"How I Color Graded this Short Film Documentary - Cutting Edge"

As for our film size preset, we're going to choose the 35mm full frame.
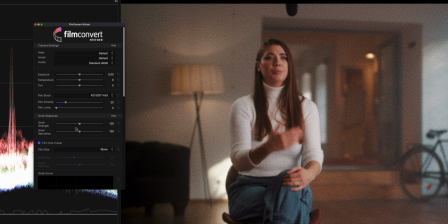(4:12)
If we were to go to, let's say, a 16mm, that would add way too much grain to our image, so I'm quite happy with what the 35mm full frame preset looks like. In all honesty, you probably won't see too much of this after uploading it to YouTube because it will fall victim to the YouTube compression, but if you can see a little bit of it,
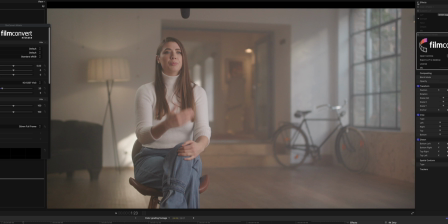(4:30)
that's already a win in my books. So now let's look at the before and after, and I'm actually quite happy with what it looks like.
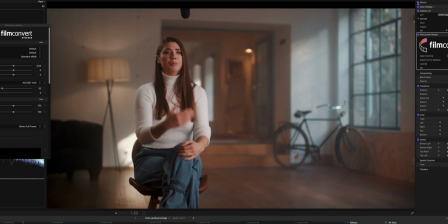(4:35)
And all we did was add some contrast, then add our custom LUT and add a little bit of film grain with a tiny bit of 20% of a film stock preset. Next up, let's take this shot of her we filmed in Switzerland. As you can see, we already converted it to Rec.
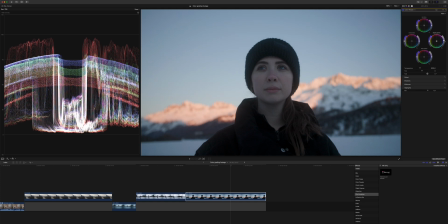(4:50)
709. It's also quite well exposed, so we only need to raise our highlights ever so slightly, and then we can already apply one of our custom LUTs. And I'm going to apply the same custom LUT that I applied before, Canon version 2 Brown Sugar.
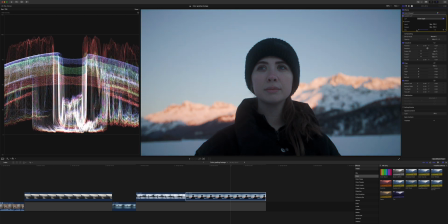(5:06)
And I'm going to dial this all the way back and add a bit more in.
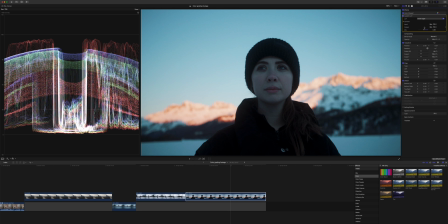(5:12)
And as you can see, it's turning everything completely blue. So we need to counter this with our color wheels.
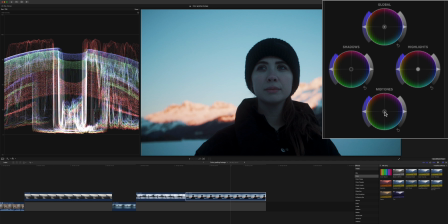(5:19)
So let's add more color wheels on top, and then we're going to push the midtones all the way towards orange. And here we need to take care that we're not pushing it towards the green too much, not towards the magenta too much,
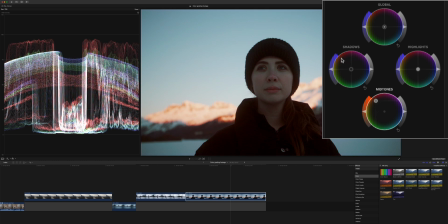(5:32)
but just find her skin tone right in the middle and give this a nice push. And the way we can check our skin tones is by switching from our RGB waveforms to our vector scopes.
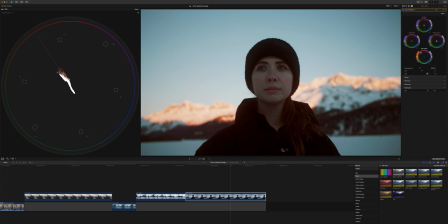(5:45)
And here you can see this line, and this is what's called the skin tone line. So we want to have our orange tones right on the skin tone line. If we were to push towards the magenta too much or towards the green, then we would stray off our skin tone line, and that would definitely not look correct. But right here, we are right in the middle, and I actually quite like this. Now we can fine tune our custom LUT a little bit more, because I still think it's a little too much.
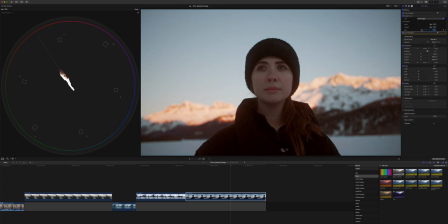(6:12)
So let's decrease it right to around here. I already like this, but I want to make the red in the background pop a lot more.
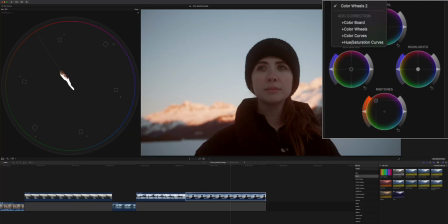(6:21)
And we can do this with hue and saturation curves. The problem we have here is that our skin tones are pretty similar to the mountains in the background, so we need to create a mask first. How you do this is different in every editor. In Final Cut it's pretty easy.
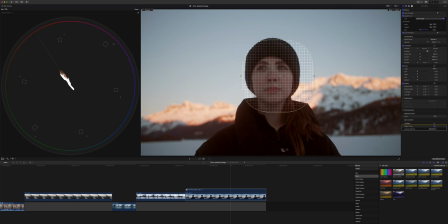(6:34)
You click here, add a tracker, and then we just basically loosely put it on top of her face and we hit Analyze. So now we want to enhance the reds in the background. Note that we are currently working on the inside of our mask, so this is her face.
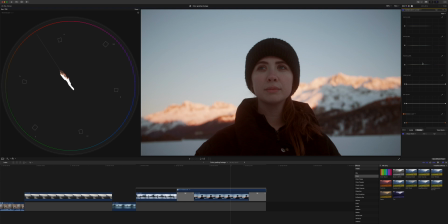(6:49)
So we need to go to the outside of our mask, and then we want to attack just the colors in the background.
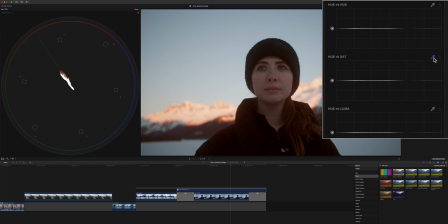(6:54)
So we're going with a hue versus saturation, and we're going to sample the reds in the background. Then we can increase the saturation, and you can notice that her face isn't affected, and we're just affecting the mountains in the background.
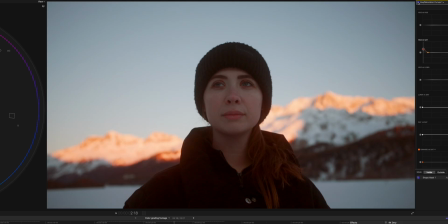(7:07)
So here's the before and after. We have a lot more saturation, but we only affected the red colors that we wanted to. And since we're already here and we have the mask, why not just adjust your skin tones a little bit too?
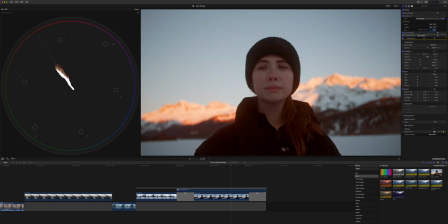(7:17)
To make her face stand out a little bit more, we can also add some color wheels. We also track her face again.
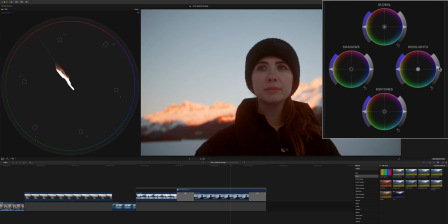(7:23)
Then we open our color wheels tab, and we can raise the highlights by a bit and maybe the midtones as well. That was over a little bit too much. Let's add some contrast, bring down the shadows, and we can see the before and after. So now we gave her entire face a bit more contrast, and we make it stand out from the background a little bit more.
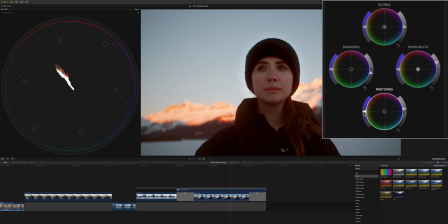(7:42)
I actually realized that this was a little bit too much saturation, so just get rid of it a bit.
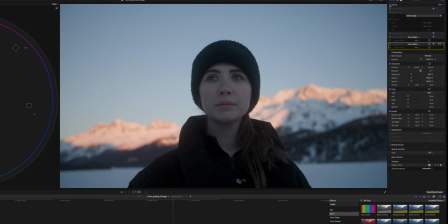(7:48)
Okay, now we went from this pretty cold, boring looking image to way more saturation,
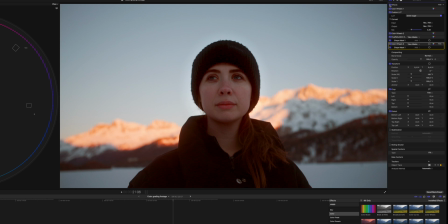(7:54)
because this was a part of the film where she just found her confidence and her strength. So I wanted to emphasize this a little bit with colors and contrast. The last thing we need to do is add our film grain again. So we add our film convert plugin.
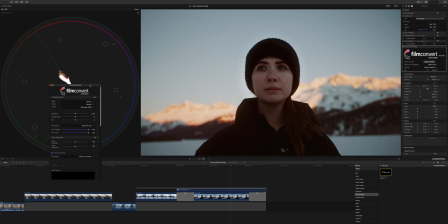(8:07)
As you can see, it's taken away all the saturation that we just added in.